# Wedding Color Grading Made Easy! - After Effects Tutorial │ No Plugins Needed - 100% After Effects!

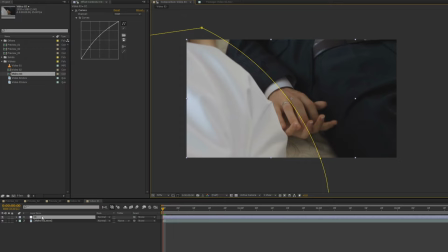go right and what's gonna happen is that when this mask is applied we basically remove the color correction all the effect of this adjustment layer to only this part of the video and this part is no longer being affected by this effect okay so that is basically what a mask does it hides
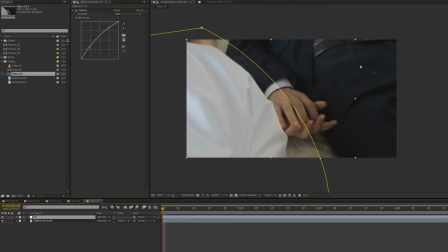things and it reveals a certain part of an image at the same time so hiding this part revealing this part and as you can see but the
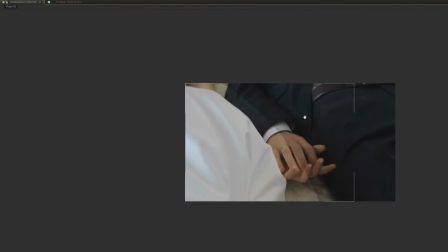problem with this is that you're gonna get this bad line over here no worry we can fix this very easily select the layer hit the F
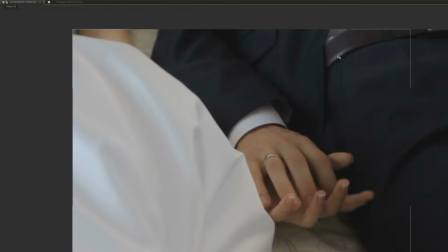key on the keyboard and then let's just feather it out all right as you can see the darkness of the panda and of the suit is being maintained and the
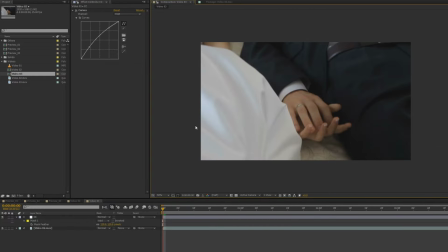white of the of the I think it's called the blonde blonde I forgot the name but basically this part is being revealed very nicely right so let's preview this is before after now like I
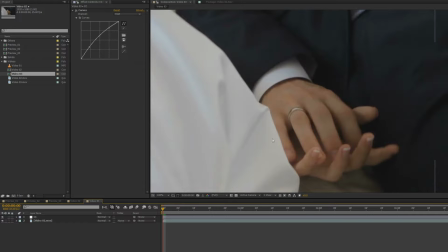told you guys before that the hands are the highlight of the shot right what
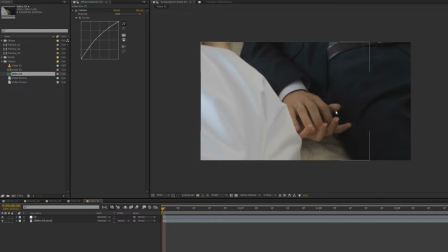is this just called a balloon I seriously don't remember anyways so
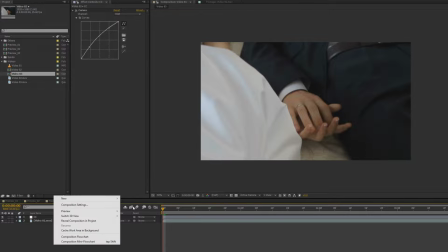the highlight is the hands right now so what we'll do is that we'll create one
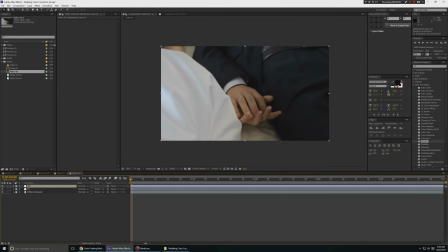more adjustment layer CC 2 we go to curves on that and we'll just increase the curves just a bit now what I want you to do is I want you to focus only on the hands.
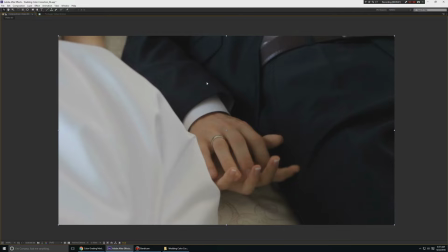Don't worry about color being bad here or there. Just focus on the hands and see if they look good or no.
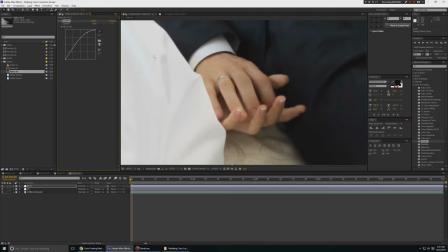So we put it here. As you can see the hands are looking good. This part is being blown up a bit but that's okay. Let's reset this and do it properly. There you go.
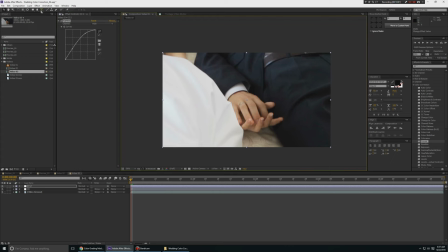Now what we'll do is we'll use a masking feature again. We'll use a pen tool. Now you can use these tools too if you want but just keep the tutorial simple i'm going to use a pen tool so i'm
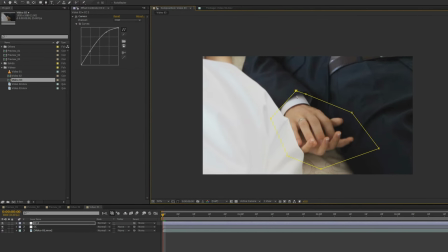going to create a mask around the hand like this right i'll
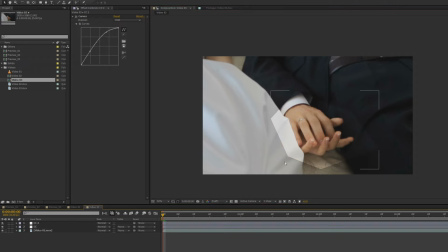hit the and when i remove like when i deselect everything you can see that the outlines are
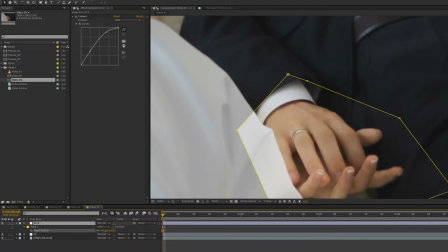being shown and it's not looking the best so we'll hit the f key again and like previously we'll just feather out feather it out like that right
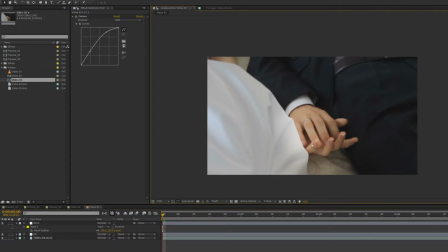and if you feel that that portion it looks edited it looks like okay we did something to the video clip then no worries we can select the CC layer or CC2 layer hit the T key on the keyboard for opacity
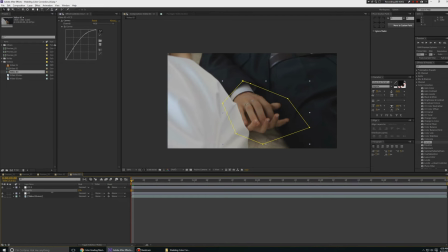and we can just bring this down just a bit so this was before and this is after right so you can see it adds that little extra effect and makes the audiences you know like I go to it
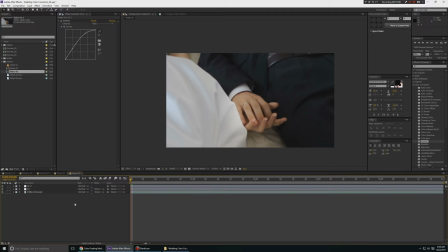right it helps your eye that that's exactly what color collection and color creating is all about you know guiding your eye to the point where you want to focus so this was before right and this is after right Looks really nice now when we see before and after it looks really bad like
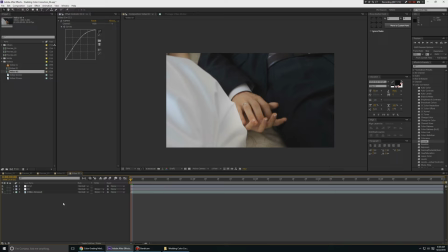we have edited on something But this is blending in perfectly. It doesn't look edited at all And if you play this you can see that it is functional. It's not like it's not gonna work somewhere and you know Beautiful right so again before after before after super good job done
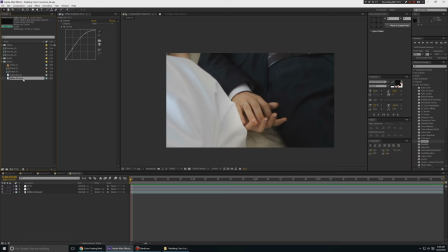Next let's take a look at video 3, right?